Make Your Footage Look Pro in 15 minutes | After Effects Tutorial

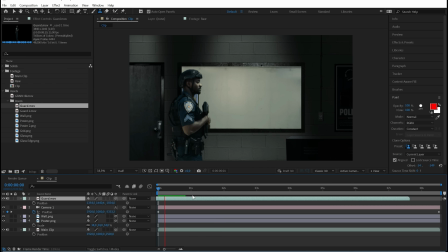248s
So I'm just gonna trim this clip a little bit by moving it to the left so that he kind of looks to the left as I come in.
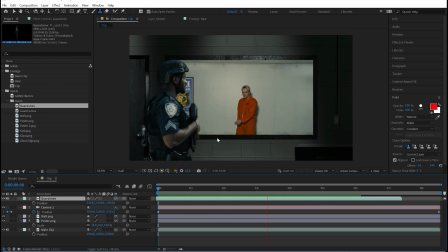257s
Something like this, maybe? Yeah.
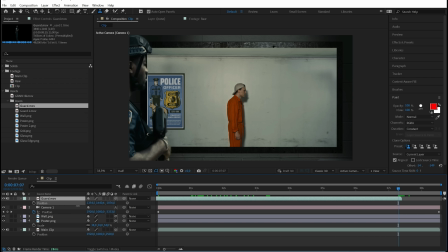263s
Whoop. He drops out of the frame here, so I have to move him closer to the camera just to make sure that he moves out of the frame before the clip ends.
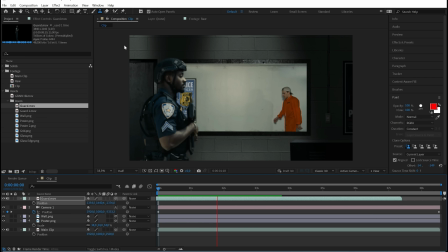271s
Let's play it back. Nice. I really like the way he looks at me.
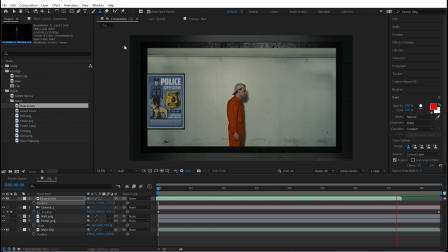276s
Makes everything come together. Okay, nice. Let's add in the second guard.
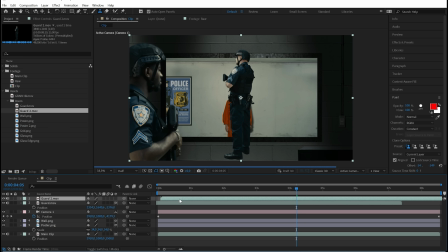282s
Oops. The second guard, just place him on top. And I'm gonna do the same thing, making the layer 3D and just dragging him towards the camera.
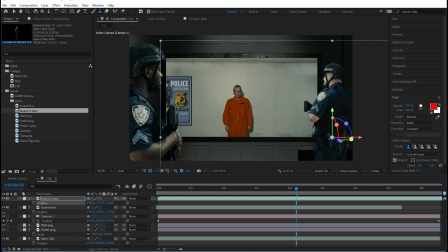290s
I want this guard closer to the window so that we have more parallax between the guards. It just looks more complex and advanced that way.
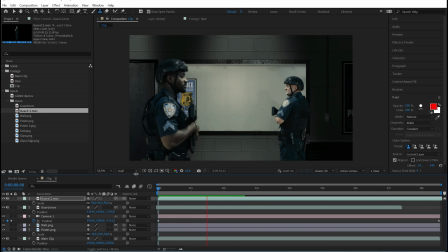297s
Let's have a final look. yeah, I'm super happy with how this looks. The only thing that bothers me is the color on the guards. I think they're a little too blue, so I'm gonna fix that with curves. I'm probably just gonna make them a little bit darker as well.
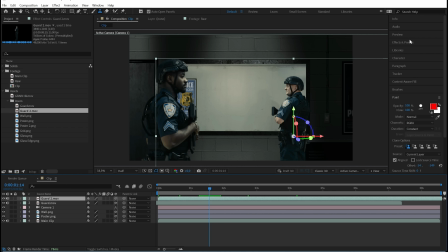317s
So I'm gonna select a layer and put on the curves effects, just like that, and just start adjusting, just making him a little bit darker, just like this. I mean, curves are so, like, it's so hard to explain how I use curves.
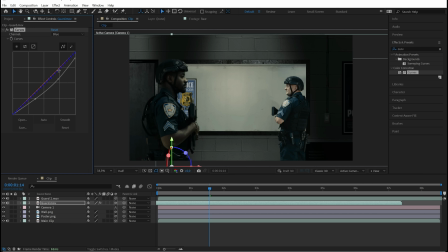336s
It's just like, it's this feel thing that I just do, and yeah, I love curves. I guess something like this work. Yeah, I'm just gonna copy this over to the second guard, just like this. This looks a whole lot better already. I think, yeah.
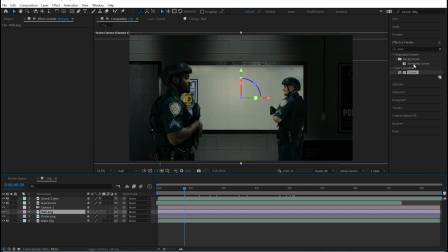357s
I'm gonna do the same thing to the background, so I'm gonna drop on the curve effects there as well, and just start dragging it down. Something like this, like that. I'm actually gonna make this, the guard in front here, just even darker, almost like a silhouette thing.
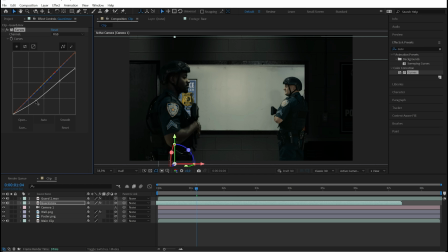376s
Just makes it more realistic, and also it hides the green screen flaws. Something like this, maybe. Same with this one. Just a little bit darker. Yeah. I mean, yeah.
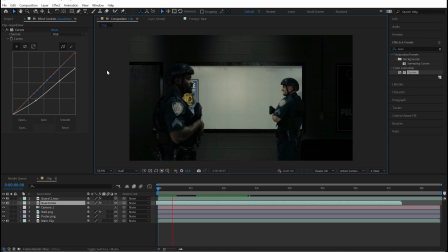396s
Let's see what it looks like. I think this looks a lot better.
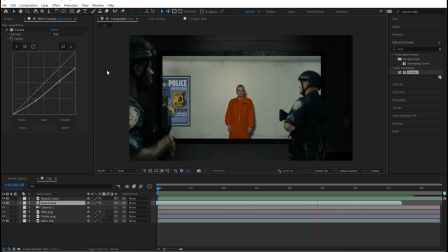401s
Having the scene darker makes it so much more cinematic.
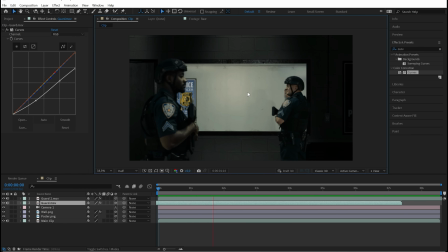406s
The only thing I'm considering right now is adding some light to the guards, like having light from the room that I'm standing in interacting with like them, their faces and stuff. So I'm gonna duplicate the guard layer and just bring up the curves again, just like this.
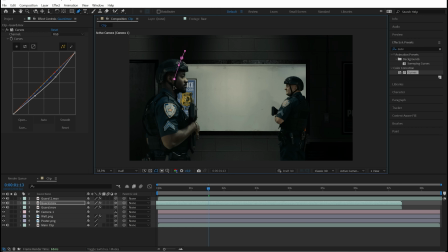425s
And then I'm gonna make a mask and just mask around the face of the guard and his gun, just like this.
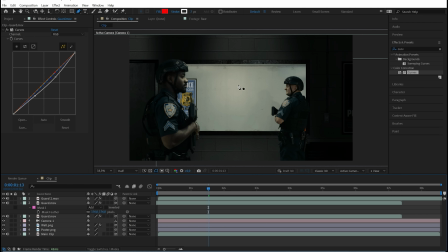433s
And I'm just gonna hit F and bring up the fade, and this looks super cool. I don't know if you guys can see it. I can turn the layer off and on. As you can see, there's like a huge difference. I'm actually gonna make him a little bit darker as well, just to sell the effect even more.
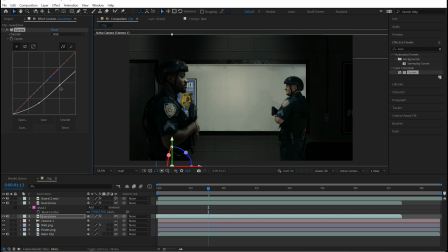452s
Something like this, maybe. Yeah. I'm gonna make him brighter as well. Okay. I mean, just look at the difference. Just, this is with light and without light. It's just crazy. Yeah.
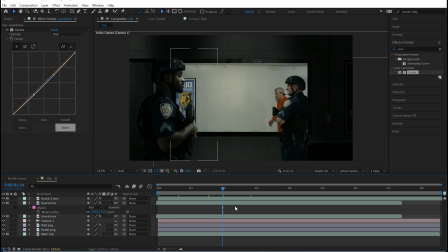469s
I'm gonna do the same thing to the other guard by duplicating the layer and just dragging up the curves, just like this.
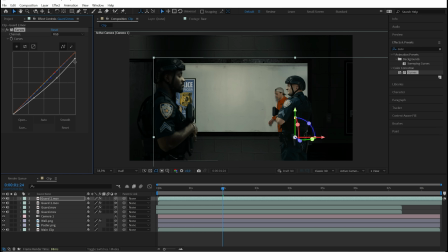478s
Nice. And then I'm just gonna make a quick little mask around his face and gun as well, just like this, and just bring up the fade, and let's play it back.
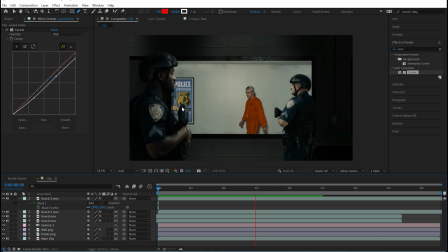488s
Yeah, this looks so much better. I mean, the lighting is so much more on point right now.
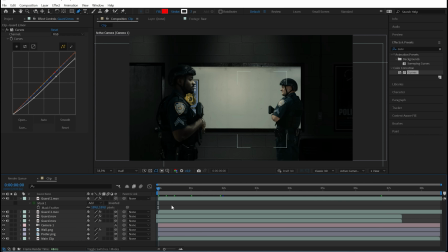494s
I could have played around with this for hours, but the next thing I'm gonna add is some glass.
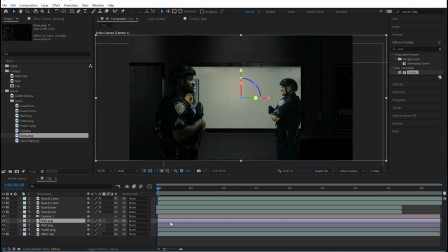498s
And to do that, I'm gonna duplicate the wall layer, just like that, and replace that with this glass PNG file.
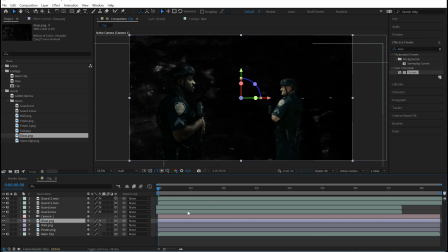504s
Hold down Alt and drop it on. I'm gonna put it underneath the wall layer.
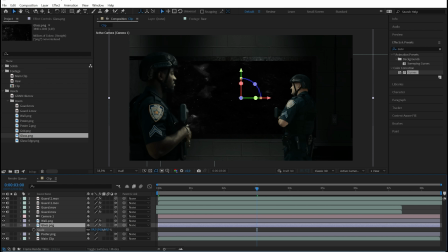510s
And now we have glass that is stuck to the window. I'm gonna scale it down a bit. And since the background is black, I'm gonna set the blending mode to screen.
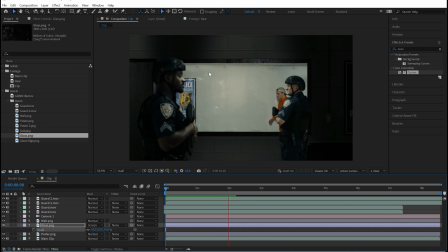517s
Just like that, and let's play it back. And as you can see, just having the glass layer there makes this whole scene look so much better. I'm gonna be even more fancier and duplicate the glass layer and add a second layer of glass by doing this.
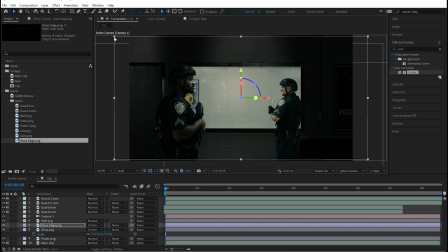534s
And as you can see, this layer has a lot more edge to it. As you can see here, looks pretty cool. And just adds more detail basically to the glass. Let's play it back.
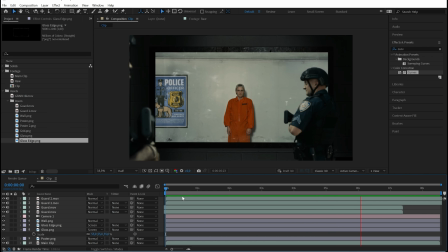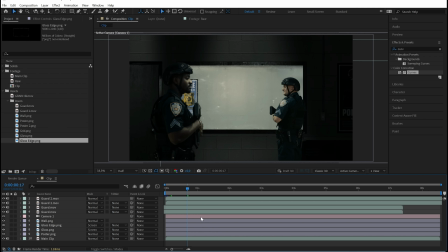557s
Okay, so now we have a pretty basic camera movement. What I want to do is to actually add some more wiggle to this camera to make it look like it was maybe shot handheld,
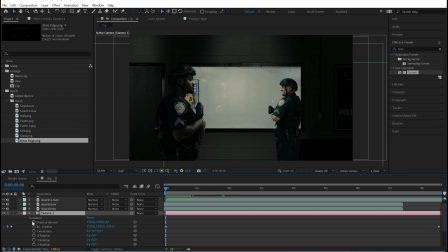570s
just to add some more complexity to the shot. So what I'm going to do is that I'm going to hit transform here and basically hit Alt, type in wiggle, and then hit, I don't know, maybe 1.40. Let's see.
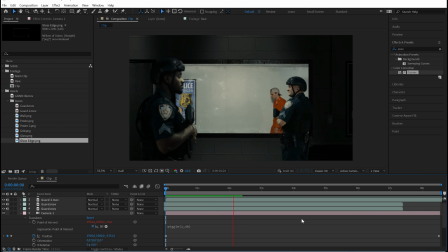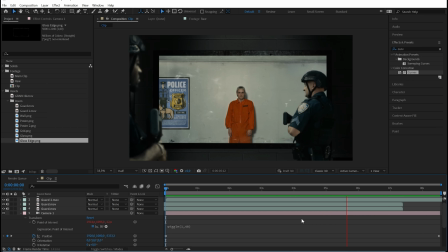592s
That works, for sure. I'm
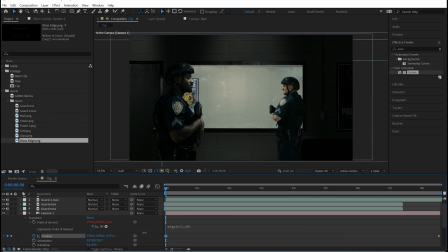597s
I'm also going to go to the very start of the frame and just scale in a little bit, because the wiggle actually reveals some of the edges here. So I'm going to just zoom in a tiny bit. And if you want to be even more fancier, we can select, make a keyframe for the point of interest,
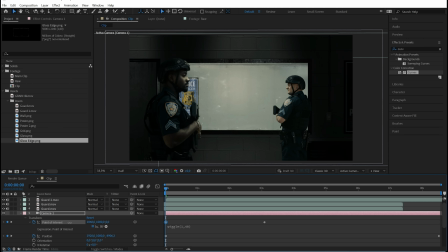612s
and just drag that over here and actually pan the camera a little bit.
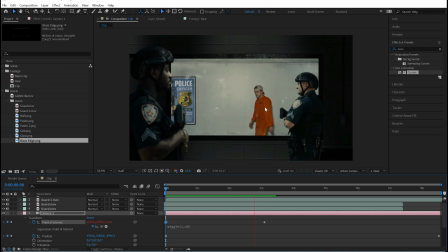619s
So now we go from this guard and to this shot here.
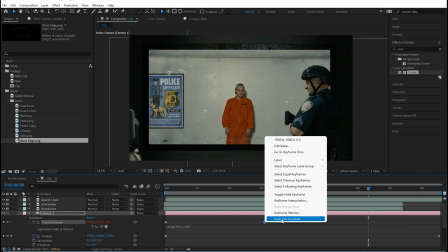625s
And to make the movement even smoother, you can select this keyframe, assistant, and ECs.
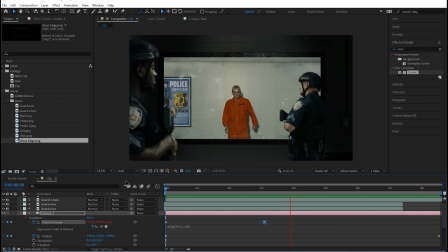631s
Let's play back. Yeah, this is really cool. Okay, time to get even more fancier.
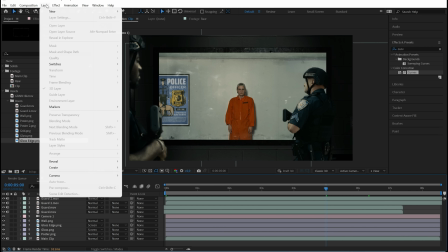640s
So what I'm gonna do is that I'm gonna go for this light turning on effect.
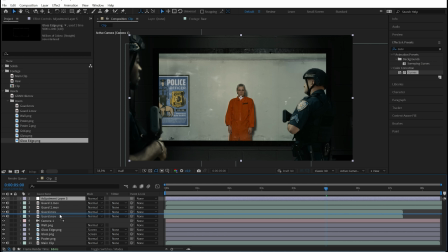646s
I'm gonna take this adjustment layer and drag it over the poster. And what is happening now is that whenever I add curves, I only add it inside this room.
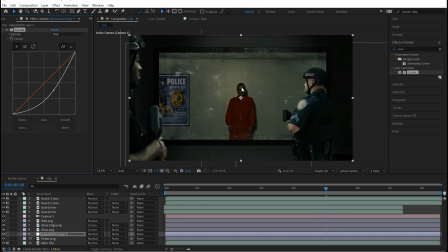657s
So what I'm going to do is I'm going to make it look like the light is turning on. So basically what I'm going to do is that I'm going to start grading this like as it was night, almost like as it was dark. Guessing something like this.
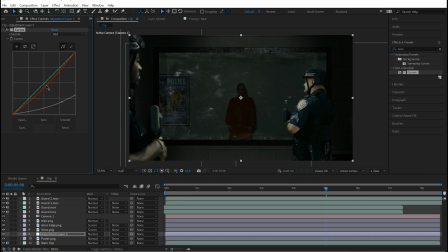674s
Just remove the reds here and add some blue, just to sell that the room is, you know, dark. Okay, I'm guessing something like this.
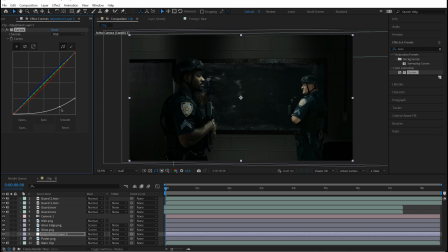689s
I want this clip to start like this, and then as the camera pans on, I want the light to turn on. So I'm basically just going to fade out this adjustment layer. Just make a keyframe for the opacity and just fade it all down like this.
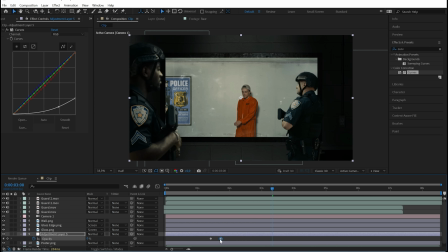711s
Maybe a little bit quicker actually.
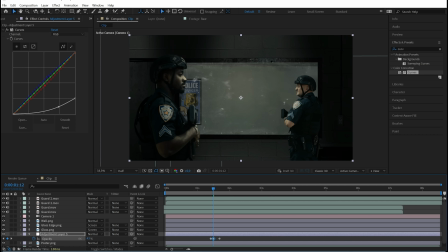716s
Nice. I can even add like some sort of just mess up with the opacity here, so that it looks like the light is, you know, almost flickering.
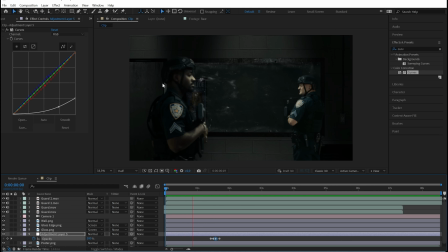727s
Let's see what that looks like. Nice. Okay, and to sell this effect even more, I'm gonna play around with the light that we added to the guards earlier in the tutorial.